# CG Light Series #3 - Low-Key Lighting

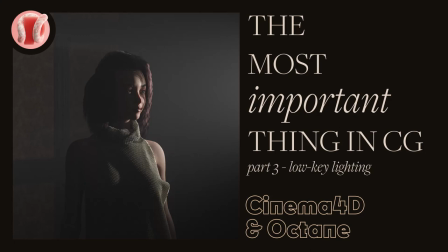Hey, this is Guy from New Plastic, and in this third part of the light series, we'll explore how to get different effect using chiaroscuro lighting or a low-key light setup.
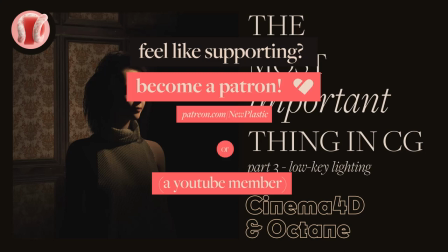I'll be using a lot of techniques and terms we went over in the last two videos, so feel free to check them out before watching this video if you haven't.
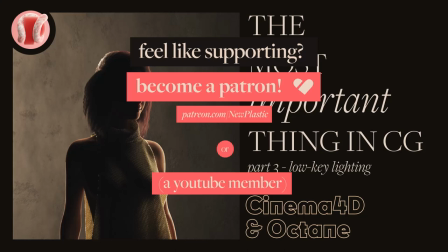Also, feel free to check out my Patreon or YouTube membership where you can help me make better and more content,
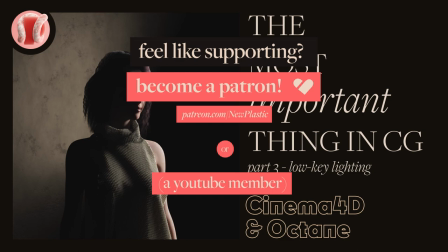and also get some project files, my own personal project files, free products, and all sorts of stuff.
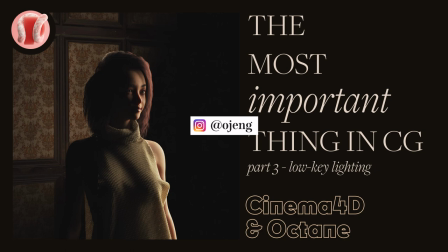Follow me on Instagram at Ojang, subscribe, comment, share, clean your mouse and keyboard, it's literally the dirtiest part of your house.
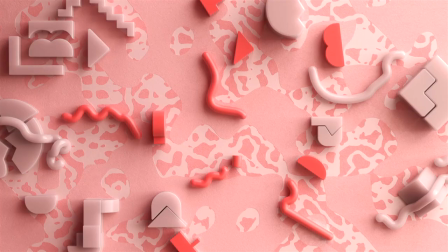Let's go.
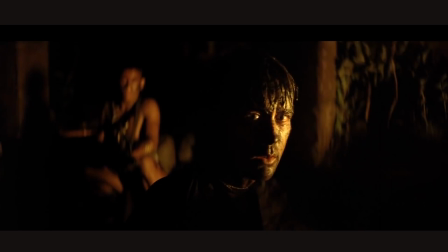So, chiaroscuro is a lighting technique that uses extreme contrast between light and shadow.
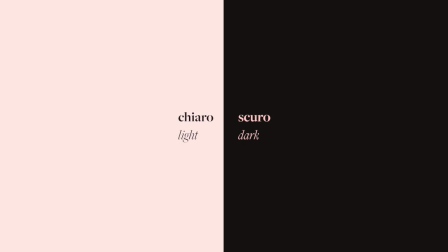The name comes from the Italian chiaro, meaning light, and scuro, meaning dark.
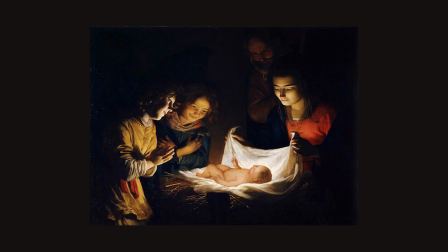And that's what it's all about, juxtaposing the light parts of the image with the dark parts to create tension and depth.
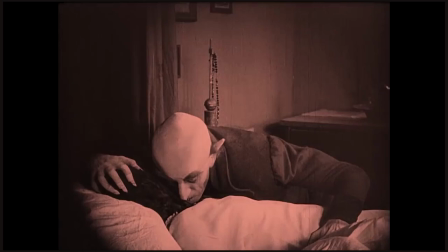This technique was developed first by Renaissance painters like Da Vinci, Rembrandt, Vermeer, and maybe most famously Caravaggio.
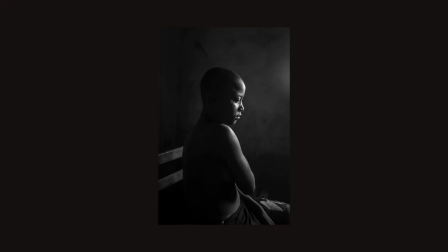And ever since, this technique was a perfect way to achieve strong emotions and express depth in a 2D image through photography,
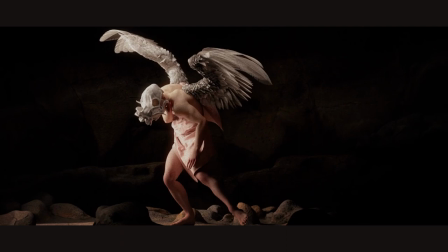film, and of course, CG. I think chiaroscuro is such a specific term though, and I would put it under the bigger umbrella of low-key lighting.
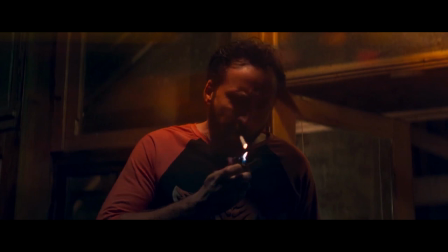I thought it would be a great way to start this part of the light series,
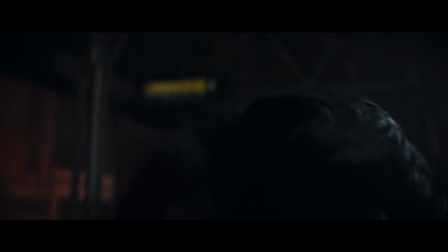as it really boils down lighting to very few light sources and extreme use of shadows, and as we learned in the last video,
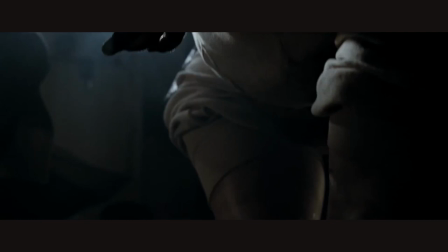knowing how to use your shadows is, in my opinion, the fundamental key to controlling your lights.
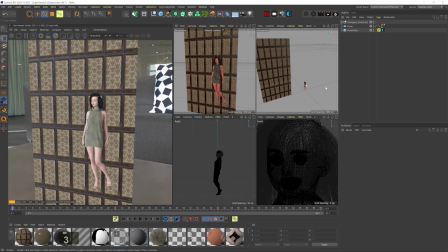So let's start with a scene I got here. I have this model of a woman with a simple backplane with some vintage wall panels. I thought that for this scene, this woman is in an old house with no electricity, being lit up by a candle or a window or something like that.
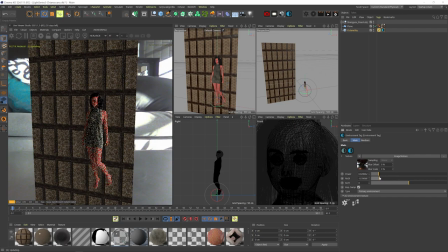I have a simple HDRI just so we can see something, and this HDRI obviously doesn't fit the vibe we're looking for.
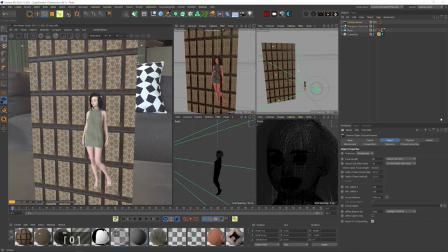Before we do anything, let's set up an octane camera and find our framing so we know how to set up the lights.
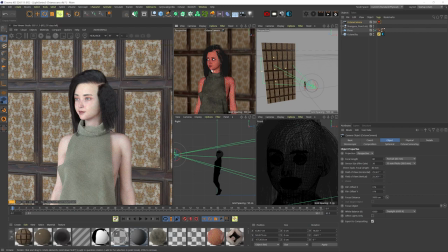I'll increase the focal length to something like 80, which is more flattering to a human face. And let's go for something like a medium shot, capturing the top of her torso, but focusing on her face. This looks okay for now.
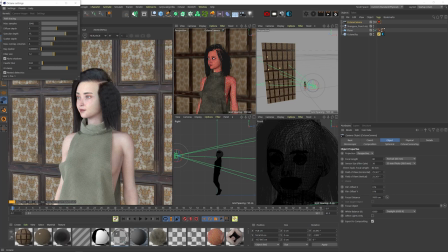Let's open the octane settings, and I have the specular depth and GI clamp kind of high because I added a few layers of transparency to the eyes, but it doesn't have to be this high. Let's go to the settings, then environment, and make sure it's set to black. And my exposure is set slightly higher. We can bring it down to 1 for now.
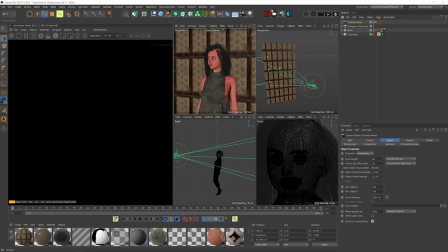All right, let's turn off the HDRI and start from complete darkness.
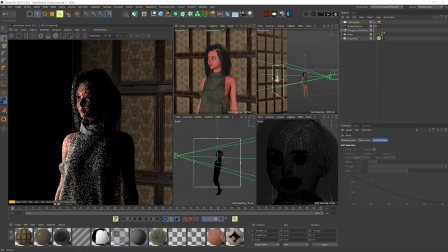Let's add an area light and place it here so it lights the side of the face that faces away from the camera.
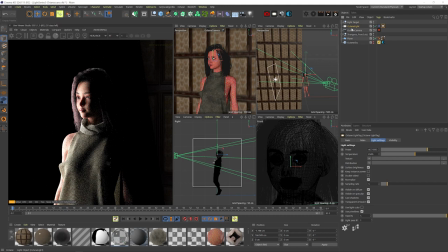Let me quickly add a null and use it as a light target and turn down the light power a little bit. Okay, so this way of lighting, where the light source lights up the side that's facing away from the camera, is called short lighting.
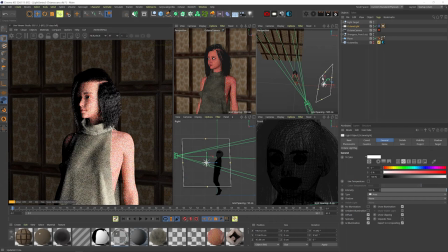When the light source lights the side of the face that's facing the camera, that's called broad lighting.
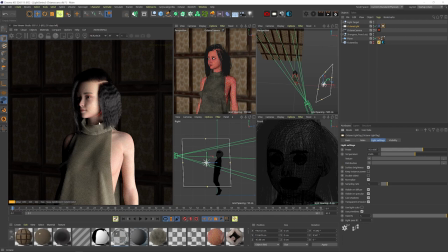By the way, there's this red artifact here that probably has to do with the hair intersecting with the material. I'm not sure, it's not supposed to be there. But anyway, yeah, this is broad lighting.
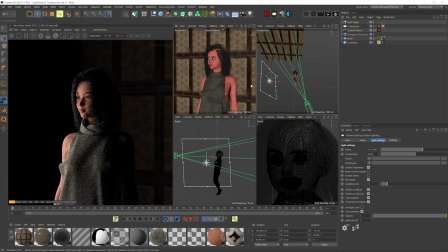I tend to like short lighting better because there's just something more exciting when the shadows are facing the camera. I think it adds more depth and drama, and it just feels more cinematic. And you can see how already we have something kinda decent. Let's reduce the temperature to get a warmer light tone.
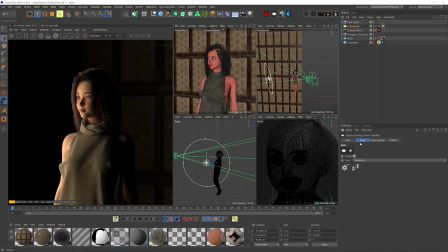Let's also change the light shape to disc, and also let's change this into an IES light.
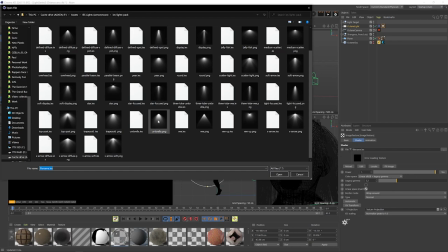And I want a distribution that's a bit more focused. Let's go for this umbrella.
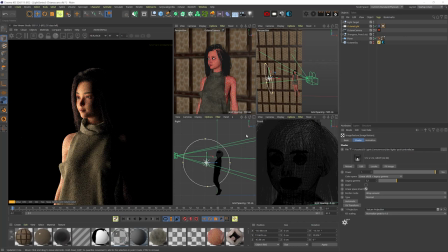And I accidentally added a PNG preview file, so let's go back and add the IES file. Okay, not a huge difference. Let's scale the light down and place it slightly higher.
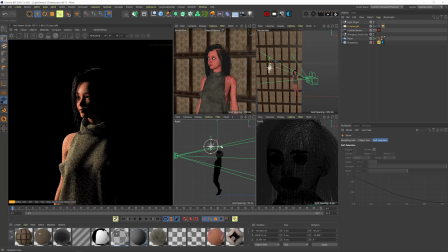I love that glint on the left eye here. This is called a catch light, and I might just do a whole video about this because it's so important in CG. Okay, let's keep moving the light more to her side. And as we move it, we increase the shadow on her face. When I do this, I look at the lit up areas within the shadows.